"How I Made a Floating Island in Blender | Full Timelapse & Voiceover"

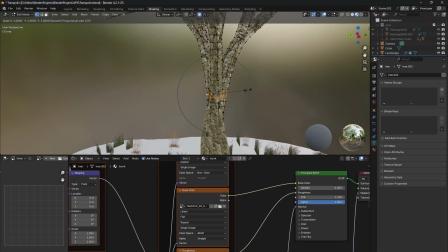Then I added textures for the tree, as you can see, and for the roots.
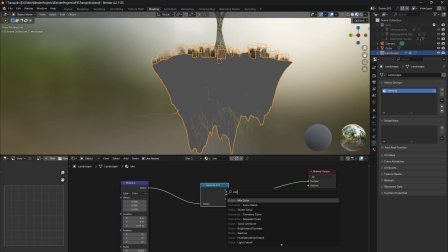And then I tried to add a texture for my island.
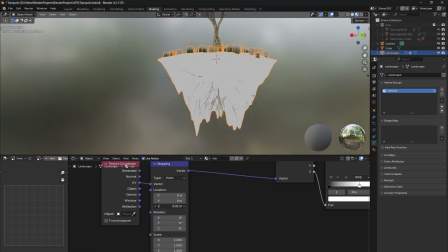And I wanted to have a grass texture on top of the island, and then some sand in between,
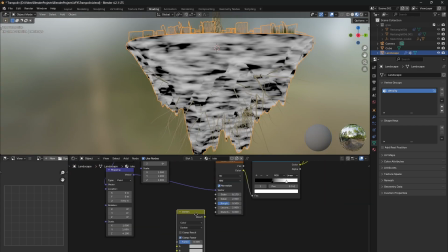or dirt, and then I wanted to have rocks at the bottom, so I created these masks,
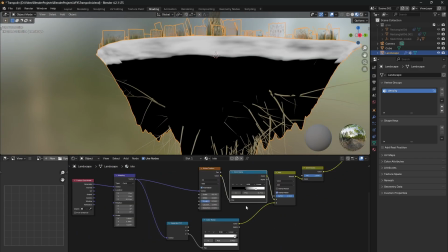as you can see here, so they blend together nicely.
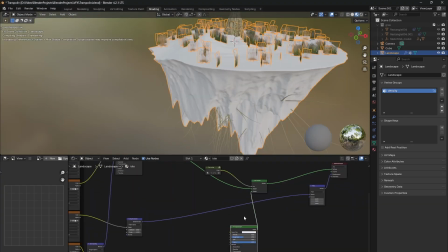And yeah, it took a moment for me to figure out that if I copy and paste those node trees,
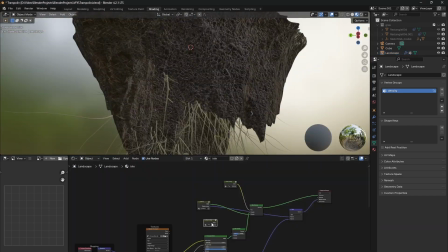they are linked, so it was a little bit stupid, but in the end it worked out.
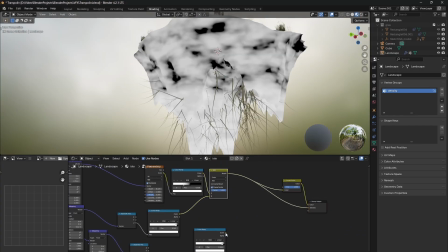Let me know if you would like to see a tutorial about how I did this textures.
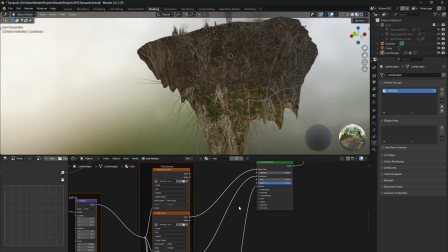I guess it's not very complicated at all, but if you just don't have a clue how to do it,
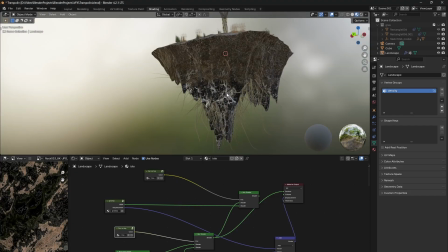it might seem complicated, but I would love to show you that it's not.
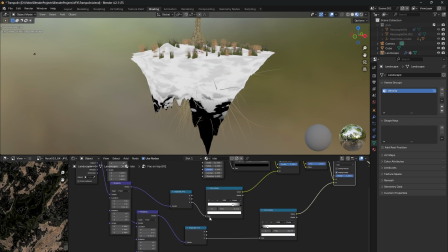And yeah, it's really basic, but it's very fun to play around with textures.
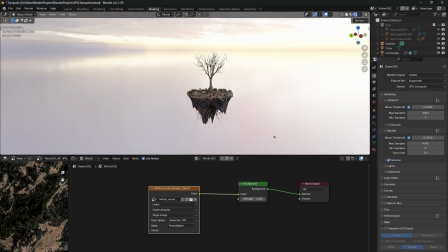Then I added an HDRi, so high dynamic ranged image.
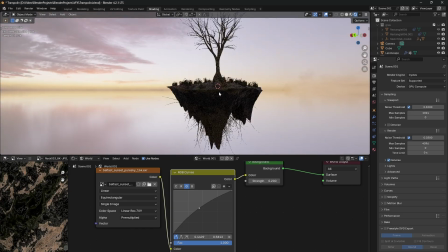I got that from HDRi Haven. It's also free.
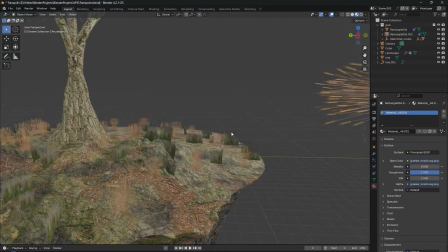I can really recommend this site because it's just great, and there are a lot of free HDRIs.
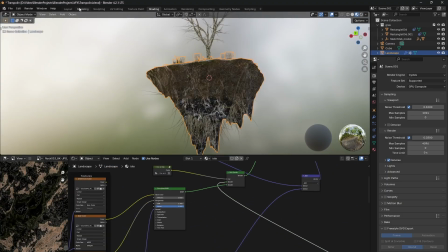Yeah, and then I added some light for the island, so it's not that dark and you can see some details.
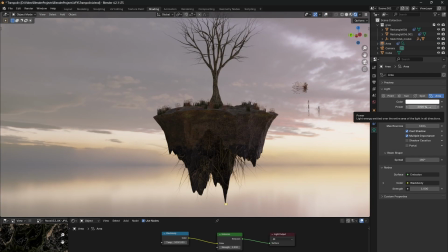And yeah, I started to just make the scene look good for the render.
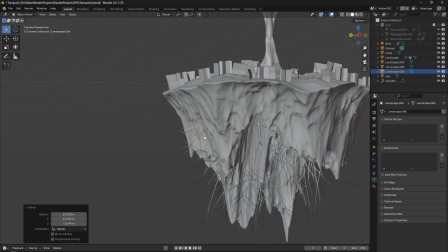Then I started to add some rocks. I made them also with the landscape generator.
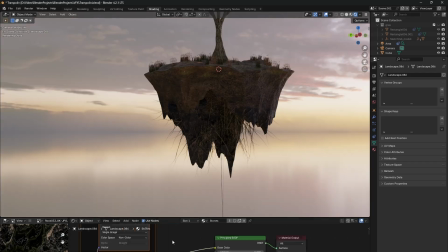That worked fine, and I just textured them and placed them
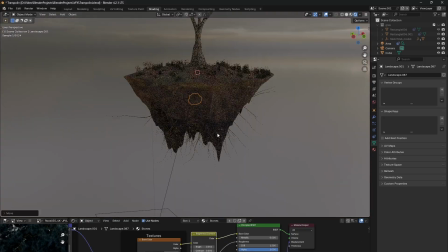somewhere in the island, so it looks more natural.
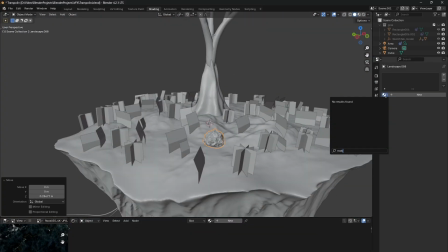And I also placed them on top.
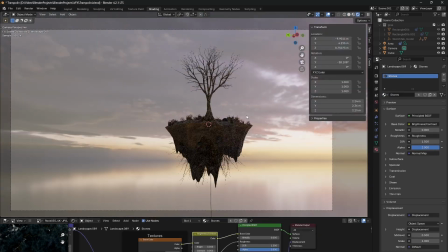I think in the actual render you can't even see them, but I couldn't know that in this moment, so I just did it anyways.
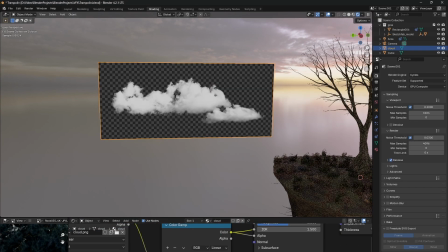Then I started to download textures of clouds.
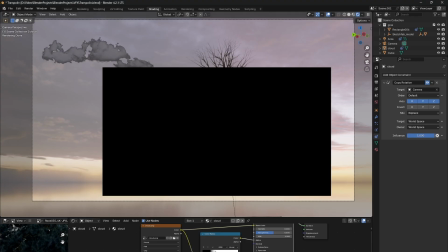Some of those were just PNG files, so I could just
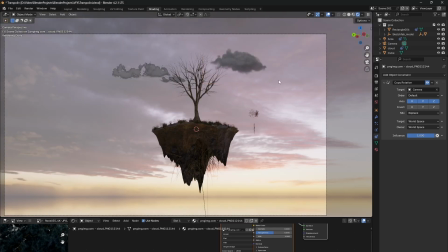import them and they would look good and they would have a transparent background,
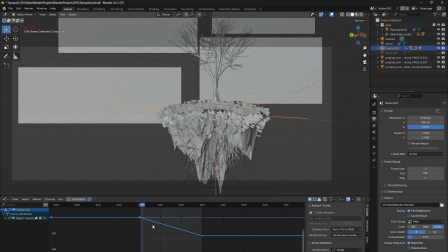but some of them they were not transparent, so I had to just do some basic masking in Blender,
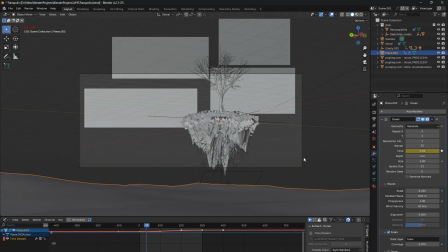but there was no problem at all and it worked fine. Then I added a plane with an ocean modifier.
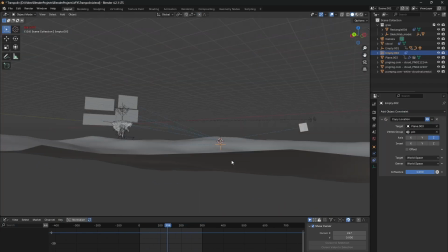I don't know exactly why I did this whole ocean thing, but I don't know,
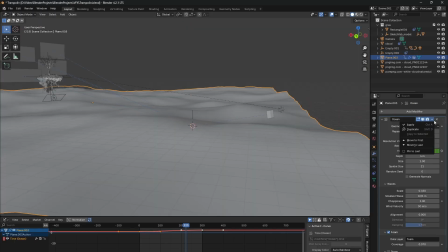in the moment I just liked that idea to have it placed on the ocean, and I think the mood is great,
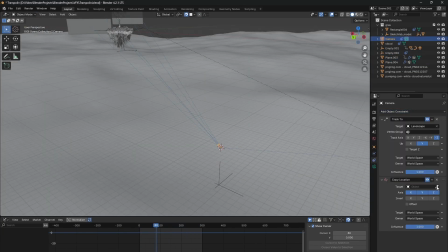so I just did it, and I think it worked out fine in the end and it looked great.
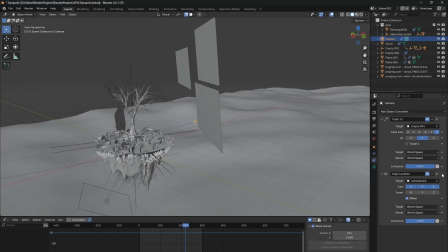Then I was thinking about how could I make it seem as if the camera is placed in a boat
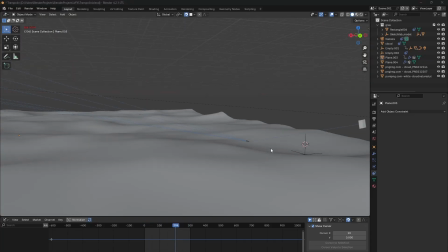on the sea, so it rises and falls with the waves.
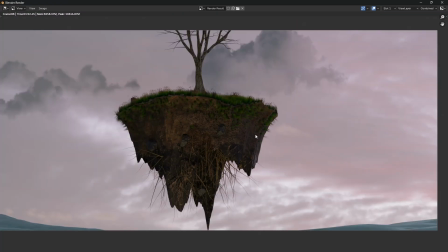And in the end I ended up by shrink wrapping a plane onto the plane of the ocean modifier,
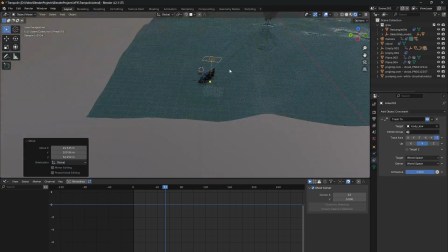and then I set the camera to copy location of the plane,
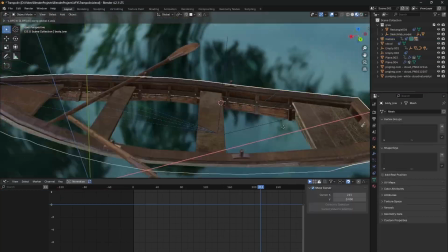so it followed the location of the plane, and it worked great in the end.
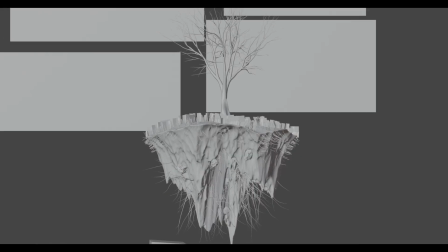Here I did a test render, and as you can see I downloaded a model of a boat
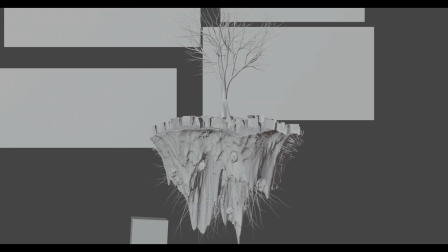from Sketchfab and I used it so it looks as if we are placed in a boat.
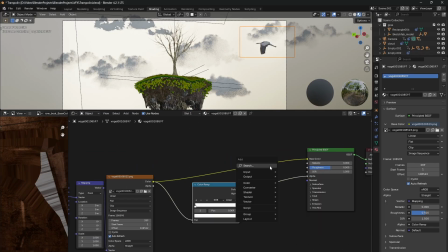Then I added this bird. I got that from YouTube actually.
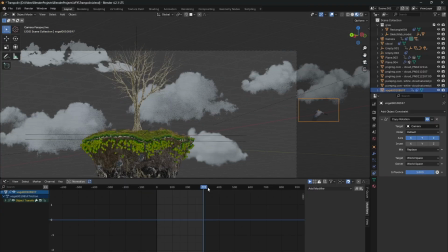I was looking for a video of birds flying and I found this video of this guy.